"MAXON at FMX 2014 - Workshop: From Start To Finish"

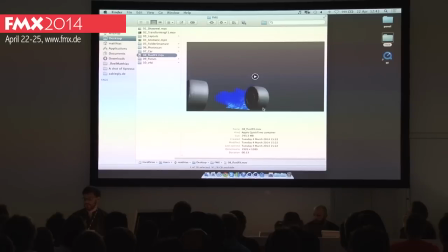2128s
Fluid effects, just really quickly because I'm running over time already.
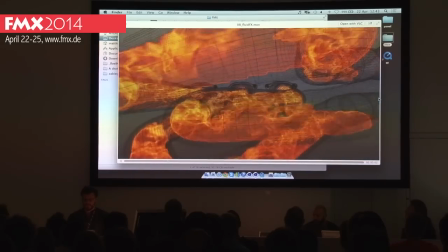2134s
We did those in Turbulence FD.
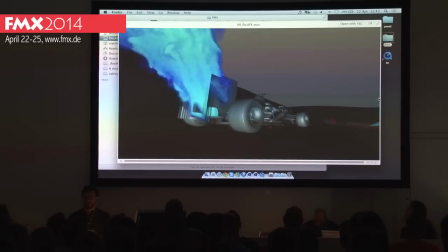2137s
Some headaches with this scene because we've been really close to the fire and the voxel resolution needed to be really high.
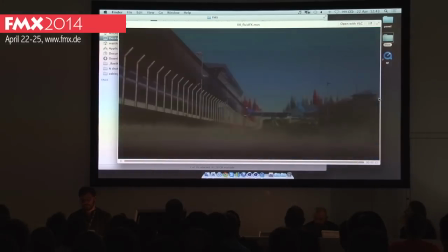2144s
And in general, we updated our hardware quite a bit.
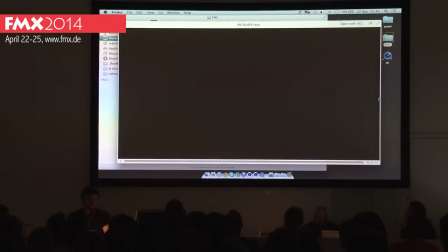2148s
We needed to invest in a proper render farm to get it rendered in time. We updated our computer memory. Before that, we were working on machines that had between 16 and 24 gigabytes of RAM,
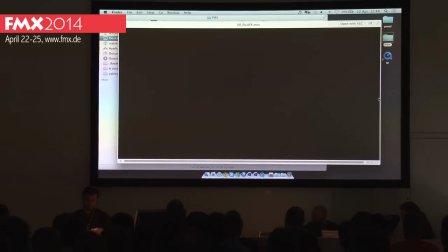2163s
and now we updated everything to 64 gigabytes just to fit all the CAD data in the RAM to make it render, because especially with rendering 3D motion blur, we render in V-Ray, by the way.
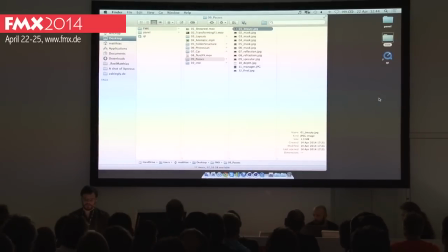2175s
Rendering is a good point anyway, because here's our passes. We render everything in full screen. No, it's okay.
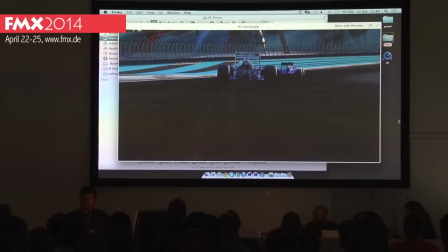2185s
We render everything in one go. And that's the first time we do that for older films. We rendered separate passes for background car with an alphabet, so we could compose the car onto the background. But we scrapped that for this film because with the transparent car,
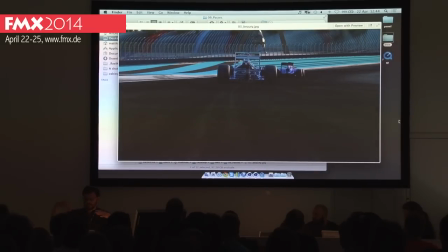2203s
it would have been a nightmare in compositing, getting all the refractions right. And so we just decided to render one beauty image and don't do a lot of compositing, but just take that image, make it look more pretty through color grading and lens flares once again,
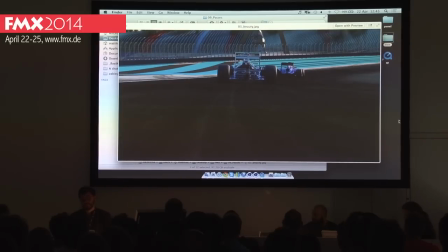2221s
and maybe adjusting the colors a bit, of course.
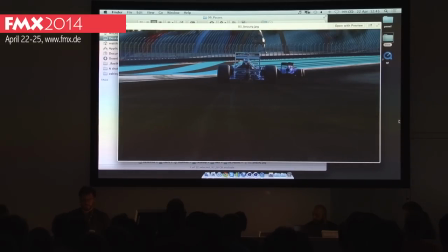2225s
So that's what we rendered, and it was really great with the latest update of V-Ray that finally implemented motion blur into the Cinema to V-Ray bridge, which was always a problem with the old 1.5 version. Now we got a good motion blur going on.
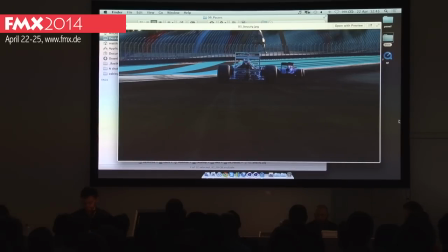2244s
We could render depth of field and render everything the way we wanted it, which was quite a time saver,
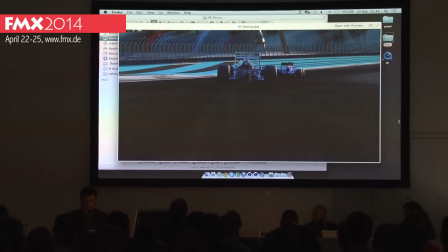2252s
but required quite a lot of RAM because especially for rendering motion blur with fast spinning wheels, you need a lot of samples, and that really brings the RAM up a lot.
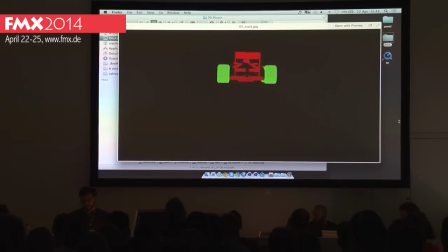2261s
So we needed to get a RAM extension, and then we rendered masks for cars and just everything there was, the background,
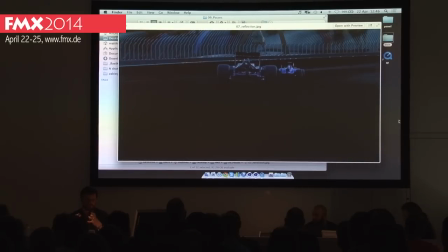2271s
the street and the far background, a reflection pass to get it a bit more sparkly in places with manual mask, just adding in reflection when feedback came in saying that it looked a bit dull, then you could just draw a manual mask here, track it onto the car and get a bit more reflection back in.
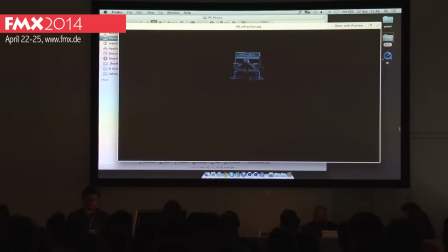2290s
Same for refraction, which was used just to pump the contrast a bit in places very sparsely. We didn't use a lot of those refraction passes. What we did use a lot was a specular pass because that was the source for
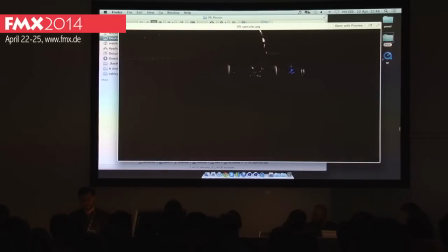2305s
star glow effects and small kind of sparkly things going on the car in the background.
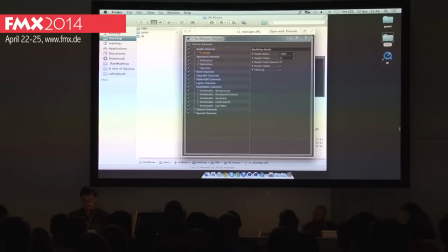2311s
Depth channel for fading out to blue in the distance, and that's the channels we rendered. The new V-Ray multipass manager, very nice as well, by the way, for those of you who use V-Ray for Cinema 4D.
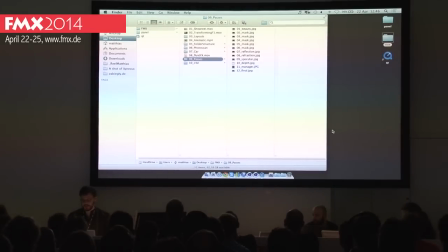2327s
And that's the final grader and everything. And now just really quickly, I wanted to show you some files in Cinema.
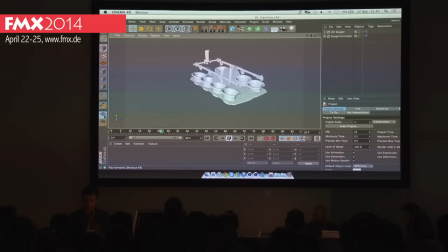2338s
I've only got a few minutes left, so we can't go really deep in everything. That's one of the setups that we created for deconstructing the fuel injection of the car, because it goes from non-direct fuel injection to direct fuel injection,
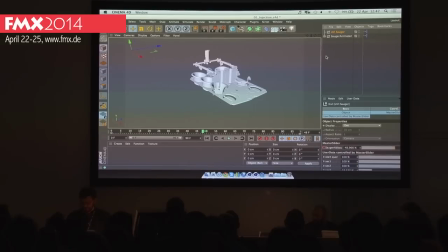2356s
so we needed to deconstruct the non-direct one, and this was done using a single slider